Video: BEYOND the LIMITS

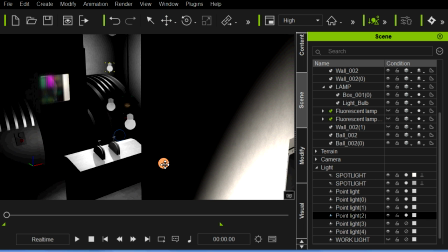[4:37]
Got another point light back here behind our time machine,
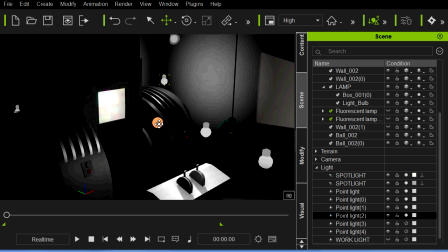[4:42]
and it's lighting up the machine and the wall there.
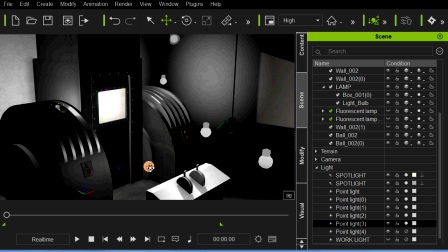[4:47]
And then we have another one here, once again lighting up this side of the machine,
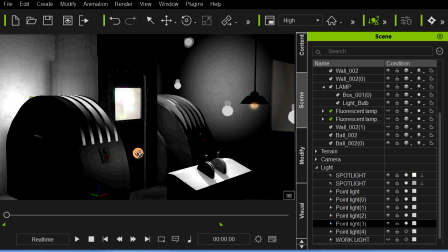[4:53]
creating really no shadows, but creating just illumination on the back wall,
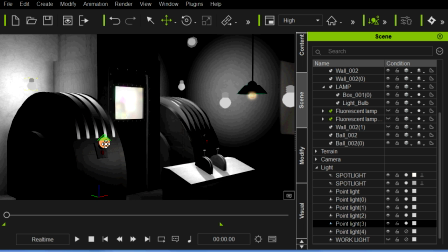[4:58]
and adjusting the height by using our scroll wheel here,
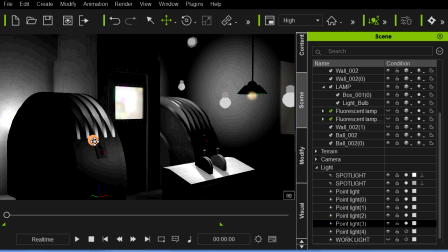[5:03]
creating just the right amount of shadow we want for that particular shot.
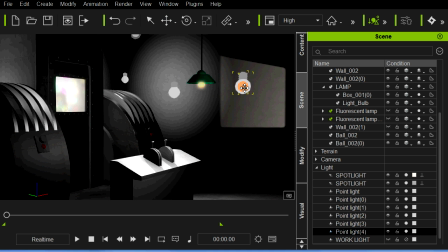[5:07]
And once again, I put another little bit of a fill light here to cause a fill light when she walks into the room.
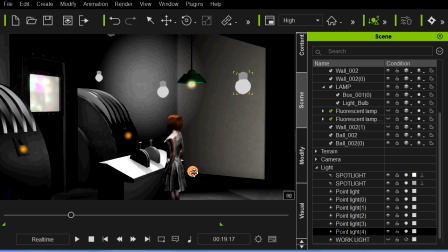[5:16]
And the key is, of course, just positioning those and getting just the right amount of illumination on that.
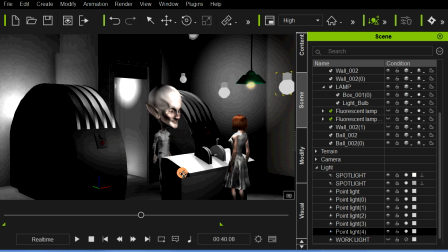[5:23]
And as our character comes out of the booth, you'll see we have some other lights here,
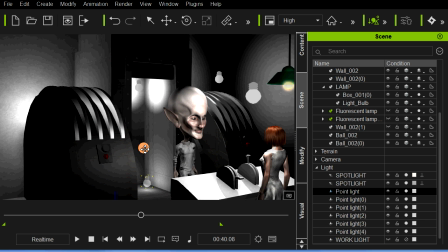[5:29]
have some light here on the floor. causing a little illumination here and a light up here. Once again, probably working the back wall there, and kind of out of the camera shot, which is fine.
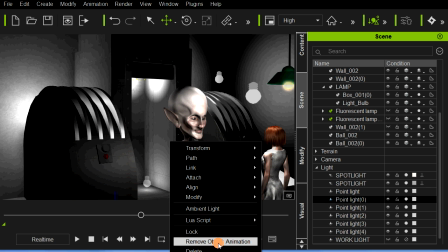[5:43]
So let's remove any animation we may have created.
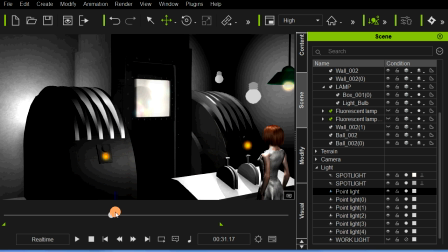[5:47]
So those are basically just the positioning of our lighting for the shot.
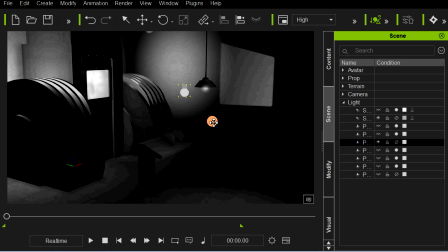[5:54]
One lighting tip that I like to utilize a lot is an adjustment that can be made to pretty much any light, but I like to use it with the point lights.
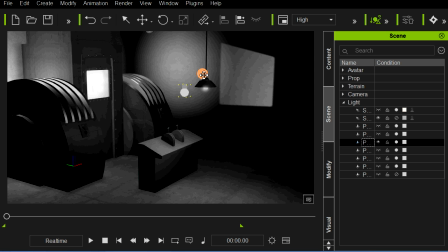[6:04]
Now I've got a point light here. I'm going to turn it on, and it's mimicking the light that would be coming off of this practical light I have on my set here, this lamp. And we can utilize it, and obviously if we modify it and adjust its range, we can bring up the illumination.
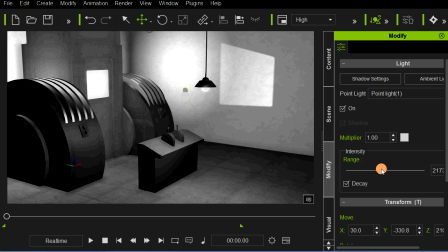[6:23]
But notice that it's lighting up the entire room, and I really don't want to light up the entire room.
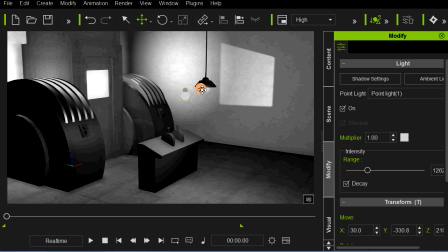[6:29]
I just want to light up the area that would kind of be lit by this practical light here.
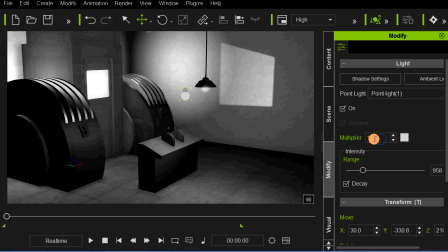[6:34]
So what I'll do is utilize the multiplier, and I'm going to make it 3 instead of 1.
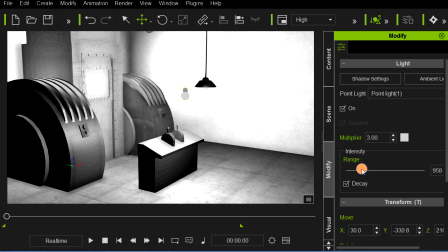[6:41]
Now obviously it blows everything out, but what I can now do is dial it back,
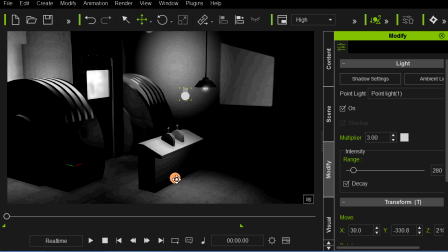[6:48]
and now it's only going to be casting light in this area right here around the console,
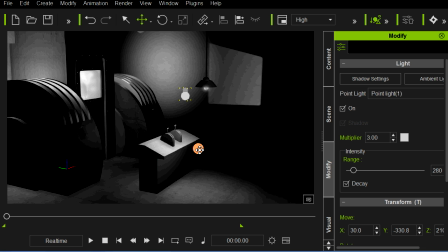[6:54]
and not any longer on the wall.
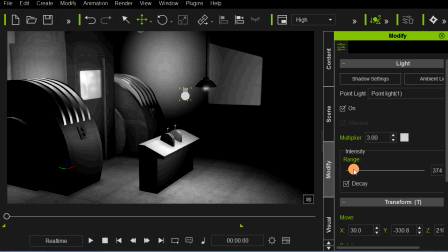[6:57]
And you can dial that range back now to where it casts an intense light, but in a smaller area or range. So by utilizing the multiplier, we can increase the amount of light in a small area.
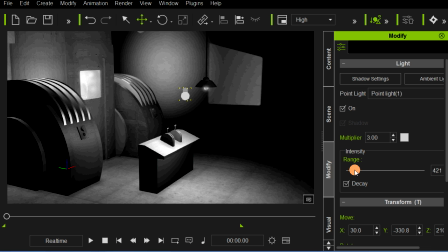[7:14]
And that's a thing I like to play with a lot. It really helps, rather than light up the entire room.
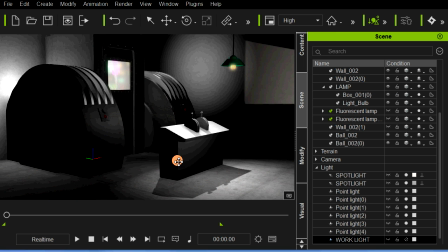[7:21]
Okay, something else that helps give us a nice look
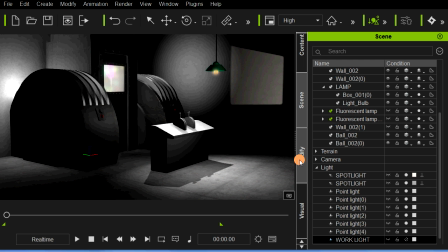[7:25]
along with our lighting, and we might not have talked about it before, but is ambient occlusion. And I used it in this scene, and it's maybe a little subtle to see. Let me turn on our work light, and let's go back.
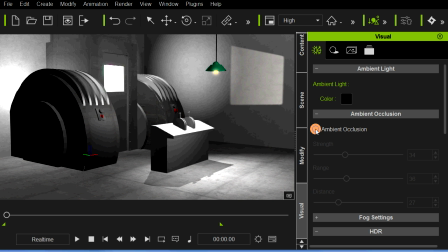[7:39]
I think you can see it begin to happen here on the edges. Creates a nice,
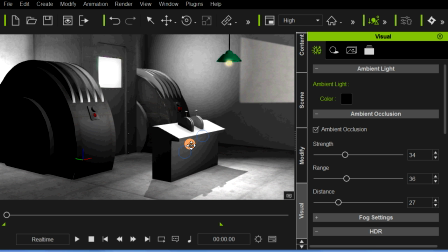[7:45]
mimics fall off of a light, and it gives you a nice little bit of shading, possibly in the corners and on the edges of objects.
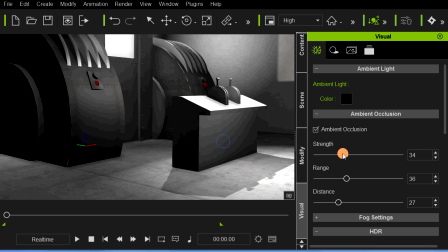[7:53]
And basically, you know, I just play with my sliders until I get a look that I think will work. Obviously, you want to make sure it doesn't do anything strange to your actors, but playing with these shading dials and just coming up with something
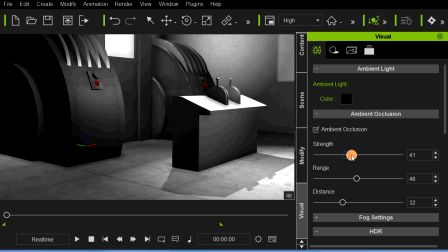[8:12]
that looks good helps give a nice little subtle touch to the animation, and use it sparingly, but it certainly does, as you can see, really helps back in here in these edges and the corners. Gives it a nice little bit of fall off that really helps the overall look.
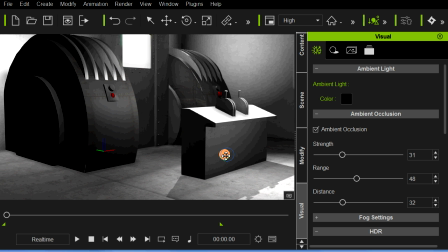[8:32]
So play with the ambient occlusion effect.
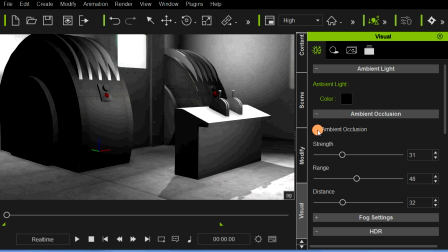[8:36]
It can be real cool, and I'm just certainly scratching the surface with it here, but it's a real nice touch.
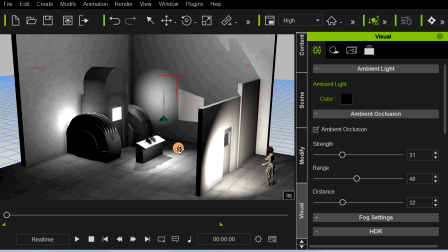[8:43]
Now let's take a look at our set.